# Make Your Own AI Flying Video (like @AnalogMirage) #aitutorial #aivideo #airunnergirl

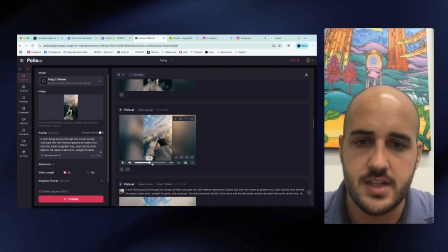[4:07]
Here, and you can see in my video, I actually really started it later just because I thought it felt better starting here.
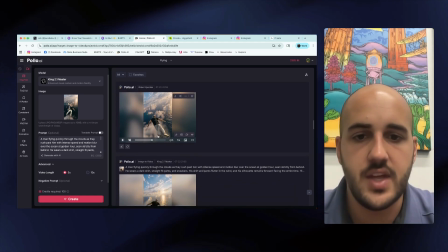[4:14]
But I'll show you how I did the intro as well. So then essentially to piece your different sequences together,
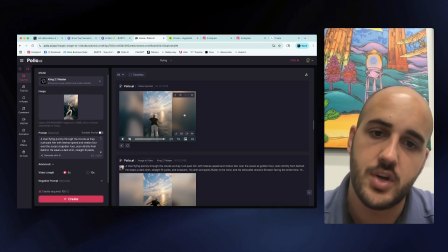[4:22]
what you need to do is upscale and export your video, add sound effects to it as well, and do those generations.
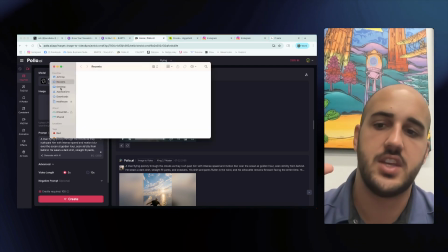[4:30]
And then you're gonna get a screenshot that you will use to get your next sequence.
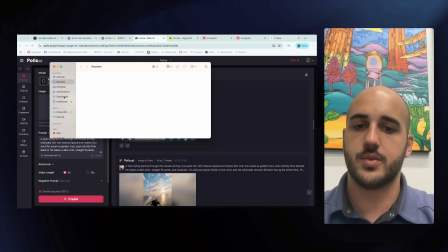[4:35]
So you're essentially daisy chaining together multiple sequences by using an image
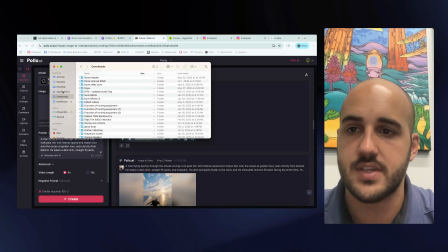[4:40]
from the end of one sequence to start the beginning of the next sequence. So I'll show you just what some of those looked like for me as I was doing exports.
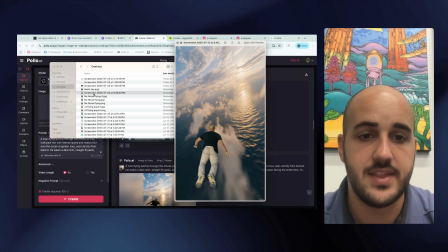[4:49]
So here's an example of another shot that I pulled from my video, and this is from the actual Kling generation that I would then put back
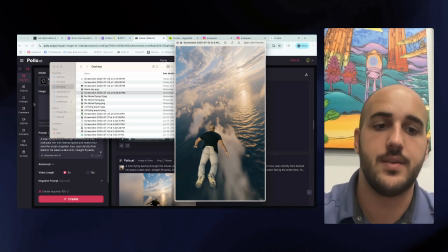[4:57]
into Kling to get it to iterate farther down this flying sequence.
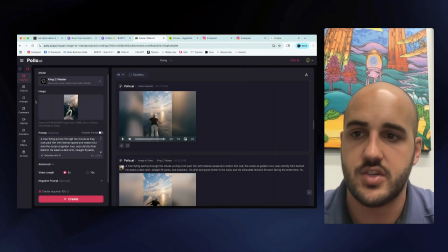[5:02]
And I'll pull up the video edit here in a minute just to show you exactly how many of these sections I put together.
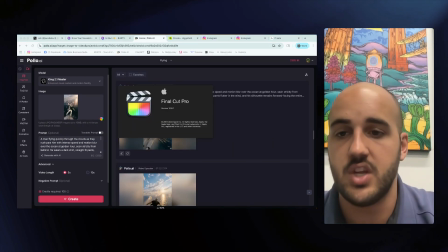[5:07]
And I used Final Cut to put my video together actually, and I'll show you the assembly.
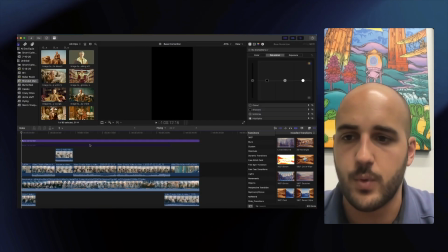[5:12]
The assembly was pretty straightforward, but it does have a couple of effects.
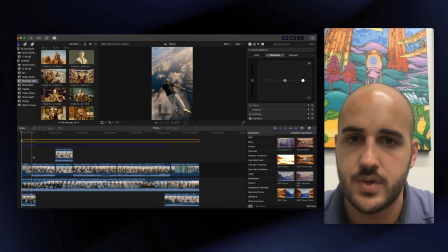[5:15]
So you can see here my opening sequence that I created in Higgsfield, which I'll get into at the end of the video. But then here's my first flying sequence.
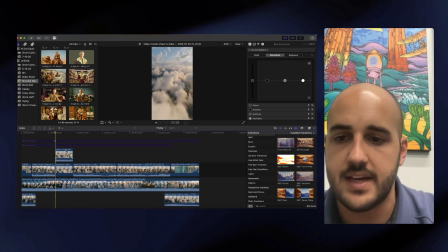[5:23]
Now to get the image that I would then use to create the next flying sequence, I would be exporting these frames directly from Final Cut.
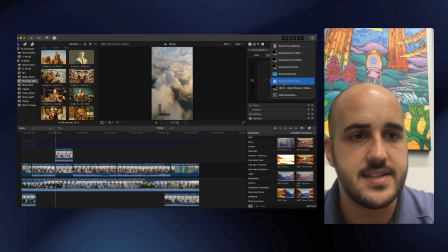[5:32]
So Final Cut has a save current frame feature,
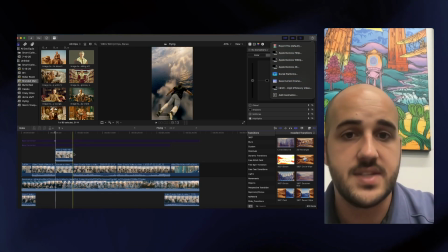[5:35]
which I would then be using to export that frame to have then what I'm using to make the next flying shot.
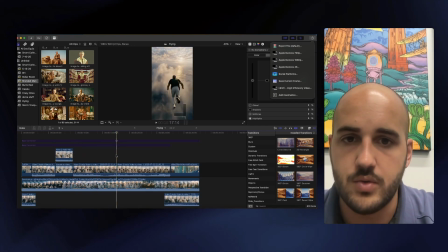[5:41]
So you can see in this one, I used this frame export
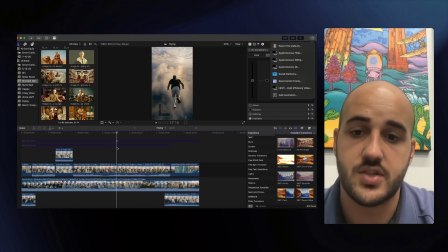[5:47]
by saving the current frame to start the next running sequence.
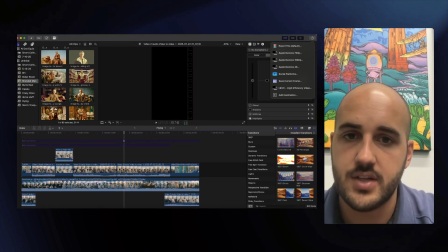[5:52]
So altogether, I have flying generation, a running and flying generation,
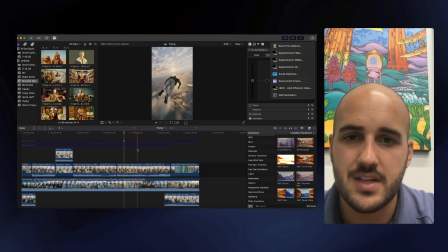[5:58]
and then another flying, a little bit of running generation here.
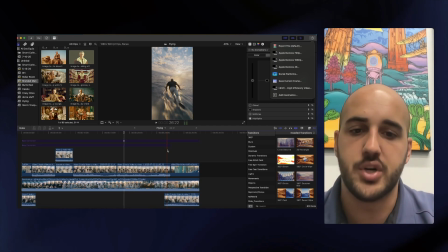[6:03]
And then the whole edit is bookended by these sort of zoom out animations
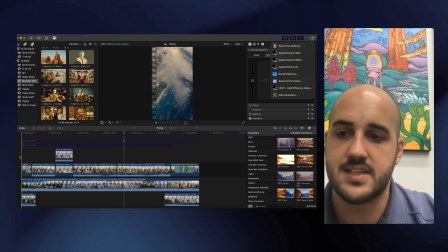[6:09]
where you're starting from super high in the sky and kind of zooming into what's happening.
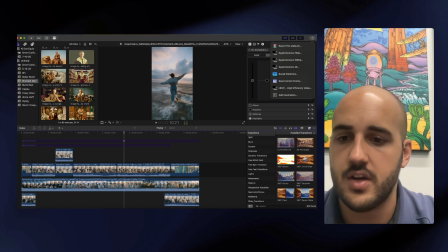[6:14]
For the song, I used the same song that Analog Mirage had used on her video.
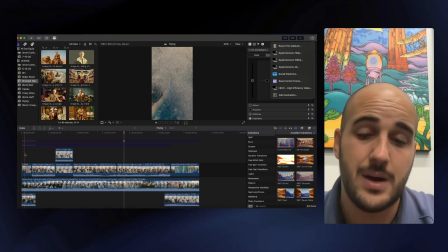[6:19]
I really liked this song. And for my sound effects on all my clips, I was using the sound effects that you can generate in Kling.
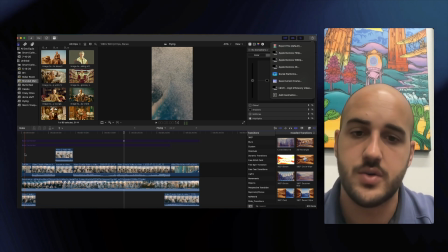[6:27]
There's a sound effects button that you can use on all your video generations, and those ended up sounding really good.
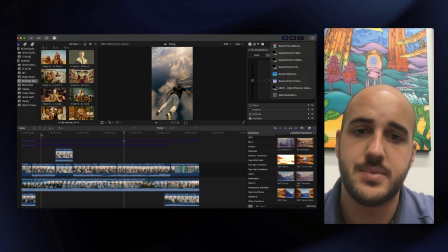[6:32]
So I've done this with other AI videos too, and to really bring the vibe together, I wanted to have sort of a look and feel to the footage.
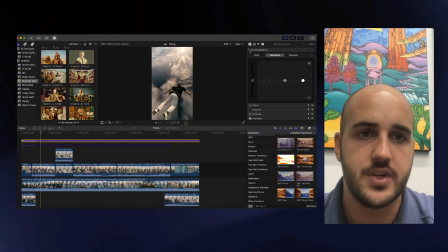[6:39]
So I put on an adjustment layer to kind of shift the footage a little bit, and I'll tell you what I did in my adjustment layer.
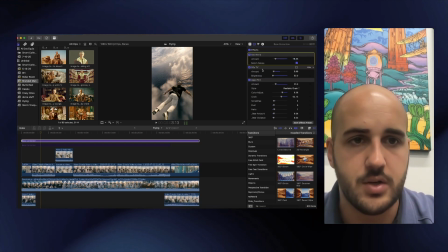[6:45]
In Final Cut, I had a little bit of the old world, a little bit of the 50s TV, and a little bit of the aged film.
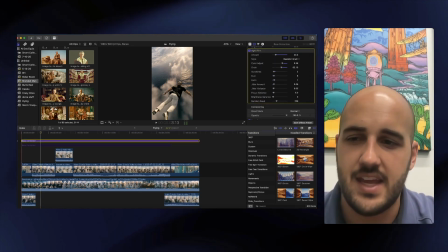[6:53]
It kind of gives it this aged, a little bit,
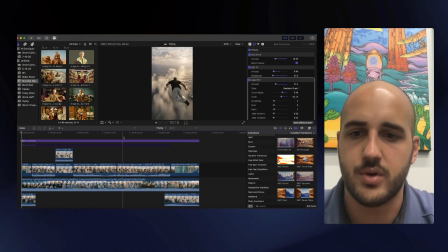[6:56]
desaturated look that I thought kind of helped it all come together and feel a little more seamless and dreamlike, which was exactly what I was going for.
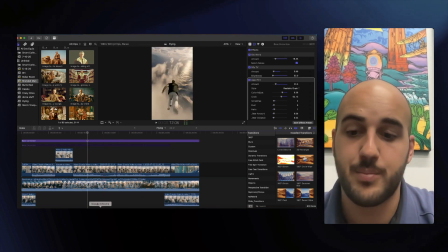[7:05]
But now let's get into one of my favorite parts about the video, which is actually the beginning and the ending.
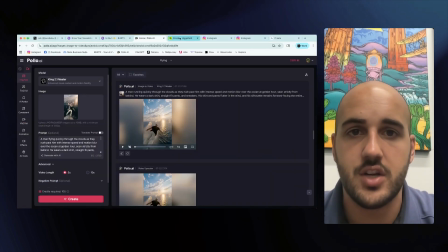[7:10]
So to create the beginning and the ending, you're gonna need an account on Higgsfield.ai.
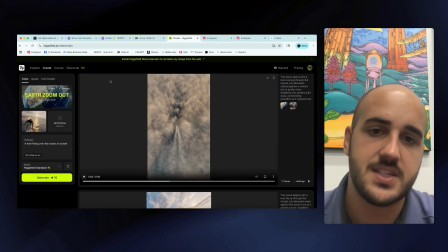[7:16]
And to put this together, it's very similar to what we were doing over on Kling.
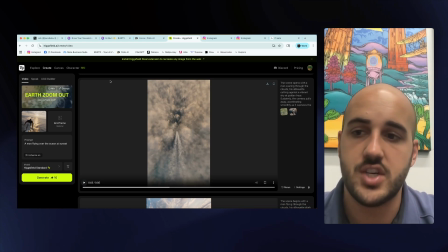[7:20]
Now, you essentially just need an image to import,
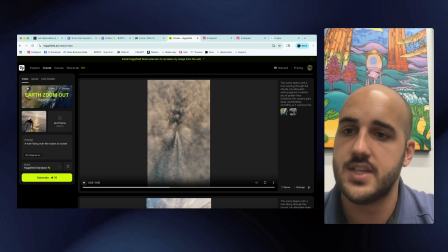[7:24]
and then you're going to give it a short prompt, and then you're using a zoom out animation that's built into Higgsfield.
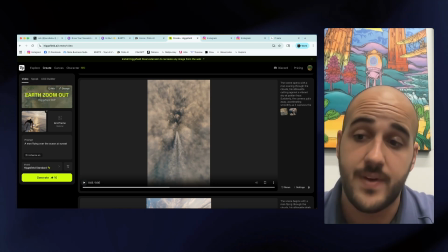[7:32]
So for this, I took a screenshot of the frame that I wanted to be the final frame in the video and used that to create the animation.
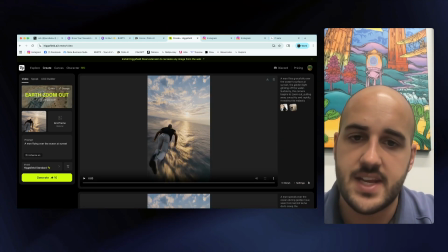[7:39]
Now, I did have to specify that I wanted the zoom out to be over the ocean,
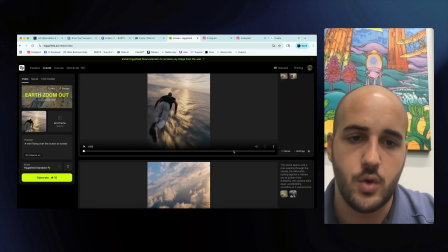[7:44]
because the first time it zoomed out and I was over the ground, which just didn't quite feel right to me.
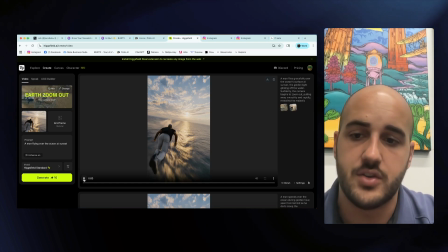[7:50]
But after a little bit of an update on my prompt and another generation, I had the animation just how I wanted it.
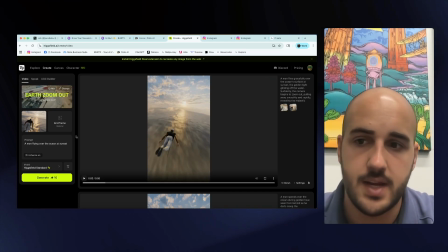[7:56]
And there you go. So that's done for you in Higgsfield. All you need is a frame and a basic prompt, and you can get that effect that you're looking for.